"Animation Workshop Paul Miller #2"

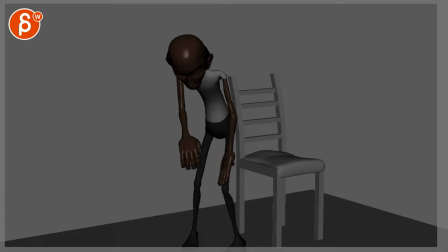All right, let's try this. I think my voice is back to some degree.
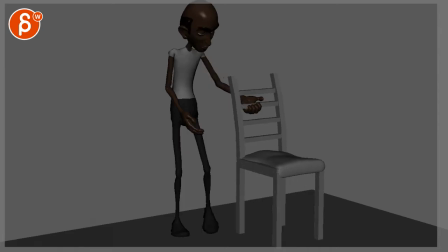So I'm gonna have two clips here, your sit down and the acting piece. And then looking at this, this is pretty cool.
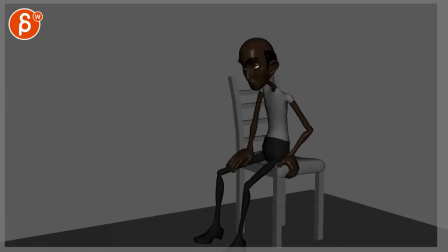I think my only note was for this section through here that arm is doing.
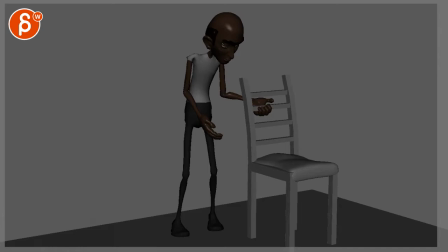I think this, let's go in there, once he's applying this, you want to make sure that at this point, he's kind of leaning forward, holding on to this, and then this starts to move at the same time. so even in step mode you could technically put in breakdowns that show well you know is he gonna
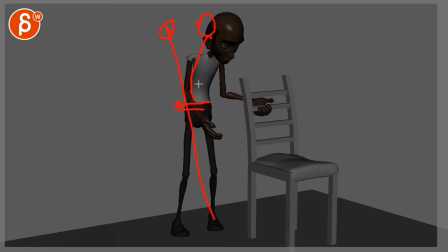start leaning over with the hips first and then this comes over and then the whole body leans over and then pulls because he's pretty old so he's going to use you know his full body lean to pull this or is he pulling with his arm first sees that it's kind of
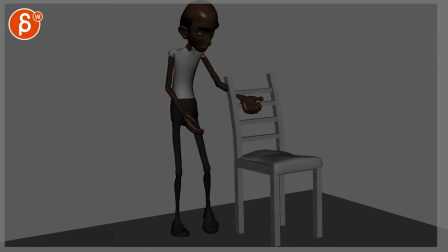too heavy starts to lean over with the body and so on and so on so there are different ways of showing what he's going to do So I think for your next step,
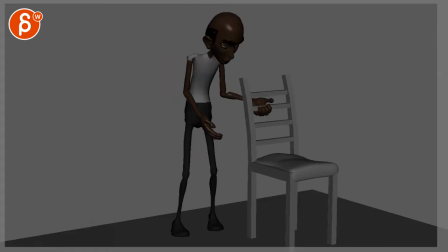you really have to get out of your step mode or add more keys and breakdowns in your step mode workflow.
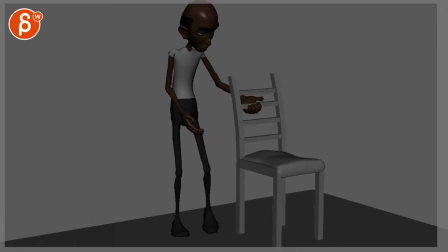Just so we kind of get a sense of what is he going to do. Because the other thing is also he just goes over for one frame. I mean, not stepped, meaning that he just goes over and then stops and then takes a step forward.
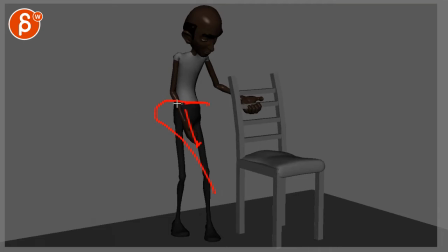Is he going to go over there, hold on a bit, take a step? Or is he going to go over and then take maybe another step for balance and then take a step forward?
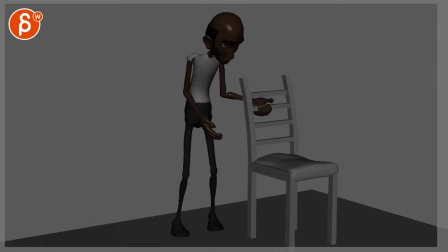So it's a little bit simple, I think you can push that and show a bit more of the mechanics,
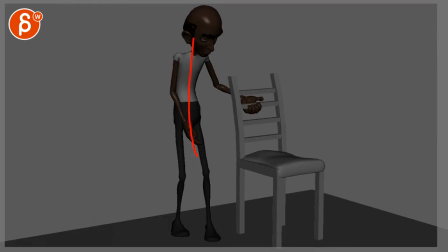and then timing wise this also feels really fast, and I know this is that, but if I'm looking at the general timing of and recovery,
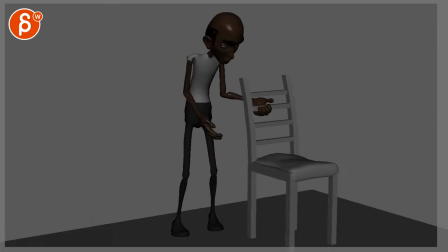you know, if I'm making sounds and pulls this, it feels like he will pull, hold, and then go forward. So this reversal here on the on the route going left screen left and screen right it feels too fast
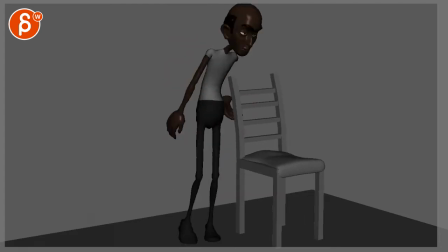weight wise versus the steps feel cool
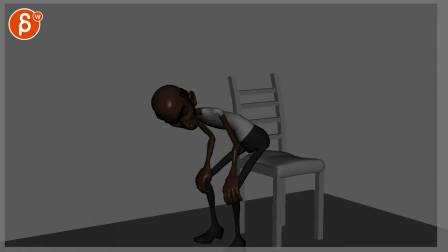it's cool I'll probably here
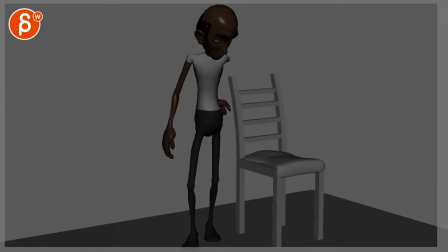give it a bit of a pause so it pulls and then step step hold hold hold and sit down it kind of gets ready to sit down although you might argue that you could do it here.
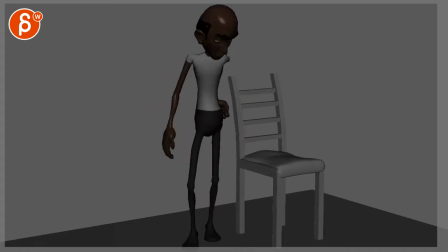They're both kind of the same in timing so it's up to you if you want to kind of hold here, hold here.
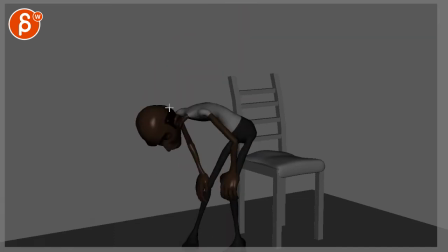The reason I was bringing it up here is just this feels a bit too low. I won't go as far and I would probably round this out a bit more and I would round their hips down first. This feels like this is a 90 degree angle so instead of going so low with the upper body I would rotate the hips down so that they kind
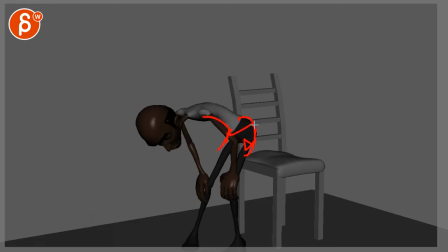of flow more into the legs and then you can have a nicer bend and then not go as far you know with the head like
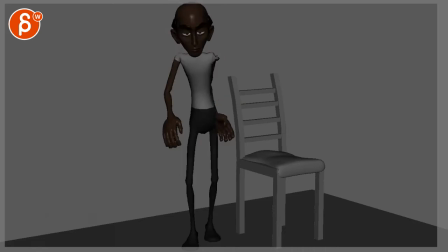my thing here because as you go here this feels like he's getting hit over the head how fast this goes down so
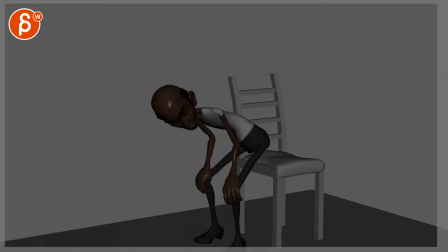I'll give probably here a bit more time and then he goes then I will keep the timing you have here I just thing down if you keep the timing but I like the timing that you have a little bit of a pause again for contrast and texture I think that's cool
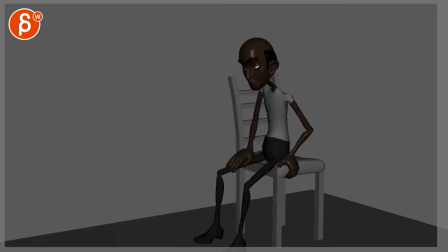I think the balance is a lot better I like how that drop is a lot faster because he is getting out of off balance here and because of that he plops down faster which is cool but
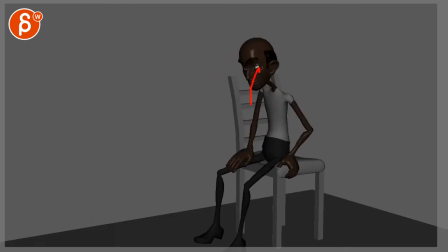then I'll be careful with how quickly your head poem goes down and especially up that impact there feels too fast and given how old he is and how you're just kind of sitting down and this would be just a compression.
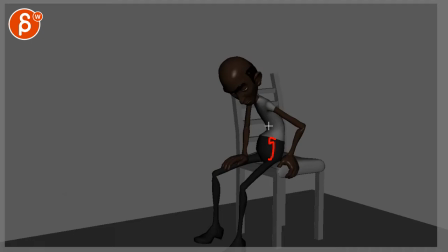Again, I would probably rotate the hips forward a bit more and then maybe do more out of here so it's less concave in there. Concave, but getting that weird break in the shape.
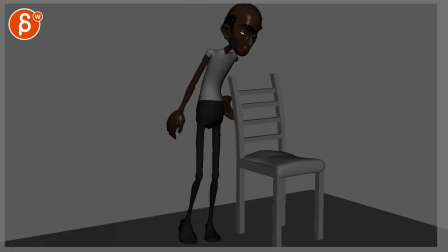And just going back. If there's anything,
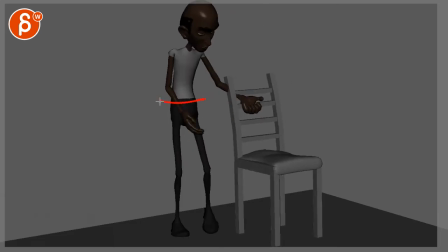I think what's going to help you too is by staying over here longer and doing all of this, delaying this,
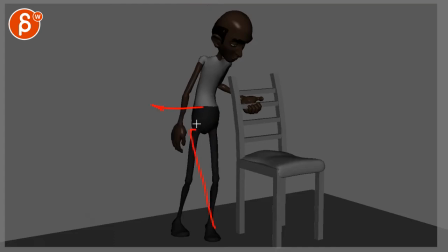maybe not going as far screen right, you're giving the hands more time to go back to where you have it while the body is maybe here and why am I saying this is because at this point here we're already kind of losing the silhouette it's not too bad we see the upper arm a
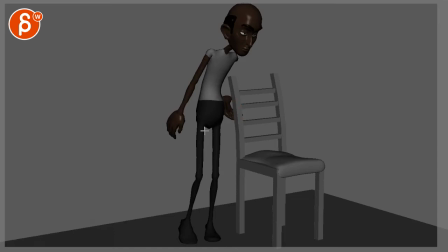bit but once you're here it's just kind of a hand shape coming out of his stomach
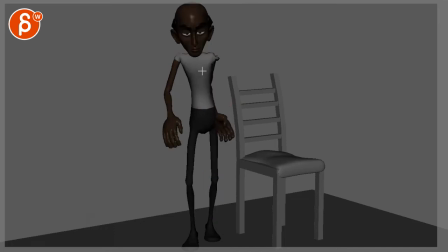it's kind of like Quato from Total Recall so even here that arm is very aligns to the upper body where you know I'm looking for something where arm would be a bit more separated there's more negative space the better silhouette it just feels kind of weird where you have this kind of stump coming
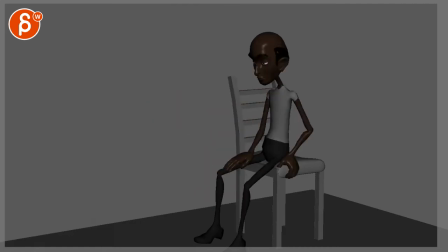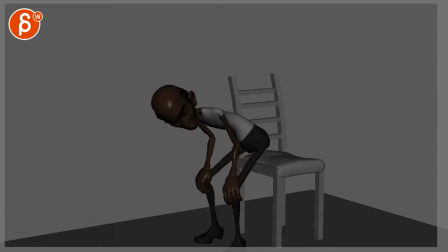but overall definitely much better and then don't forget even as we don't go I would suggest not go as low right keep the timing don't go as low maybe just the hips and we're only going this low which will slow the whole thing down but it's going to be a certain amount of
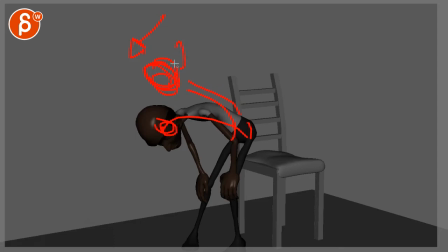speed going down so make sure that the head has a little bit of drag as it goes down so you know the head could be up here not so a align with the chest but it feels like he's looking straight down for no reason so you're going to keep the head up a
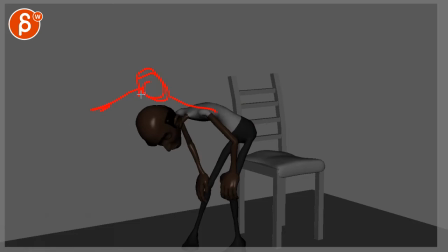bit more um you know looking maybe this way so that it feels more like he is trying to keep balance kind of look at where he's going you
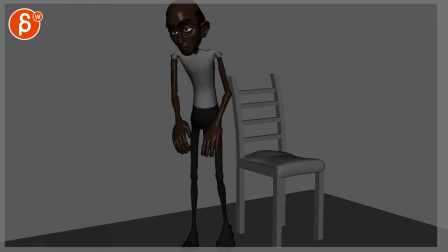know unless there's always there's always a reason for something unless you're saying well he's
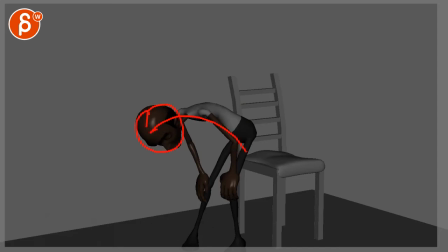so exhausted that he's gonna take a little break there but then if you do that sure then you can do this but then i would really push this and sell the idea where he does this waits a bit you can see some breathing he puffs his cheeks for a bit of a and then he sits down you know kind of getting ready before
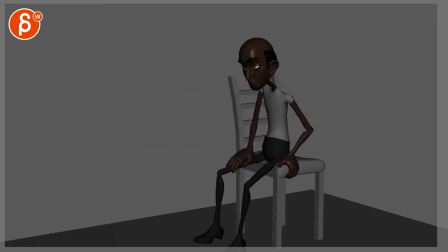the big sit down which might be a lot of exertion for him so I mean then you can start putting a bit more acting in there where you know really play up that he's old but I thought you mentioned that this is purely for body mechanics so
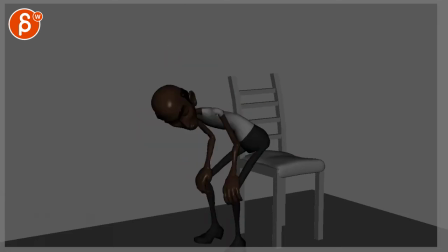it's up to you I'll probably keep it more simple if they're just the pose
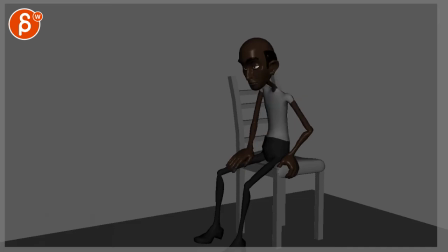and pushing some acting in there and then what I will look at here it still feels a bit like it's getting this clamp and everything moves without that arm moving and it doesn't really affects the rest of the body.
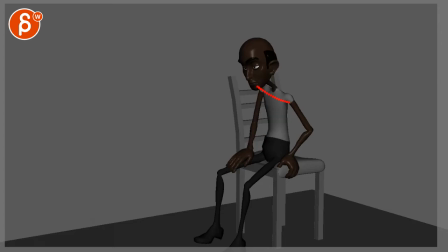I mean I see here something where this is low and you're going back and it adjusts it so maybe what you need to sell this a bit more with an adjustment but bringing in that elbow and kind of
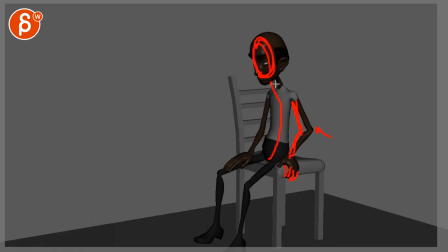flatten that visual shape there and I don't know if you need to push it over more this might be overkill but you can try it something where this seems like such a deliberate grip and if you look at the posing too it's not just like he has his his hand on there
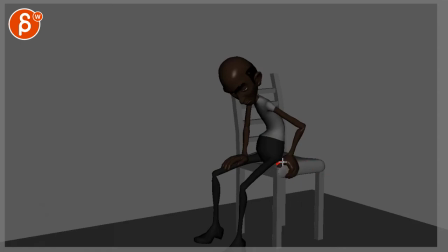and the fingers just kind of droop over this feels like I am holding on to this this is my chair so it feels like there's so much purpose in this grip that you want to see this played out in here again this is up to you so Either you can loosen that grip and he just kind of puts his hand there.
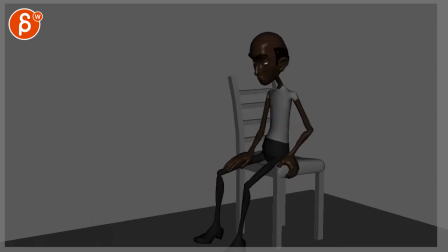Or if you're doing this for a nice steady grip because he doesn't want to fall off, then you can almost have this and then he pushes himself over where the root goes from here to here. He holds on to this, straightens his arm. He goes up,
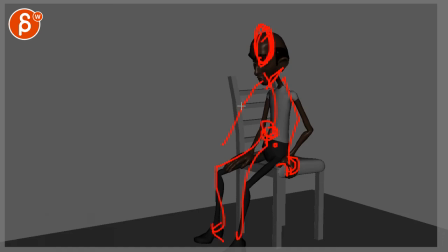right, gets off the chair a little bit to kind of get off and then down to sit at the end, maybe here, right? A bit of a positional change. Does that make sense? That's not even an arrow.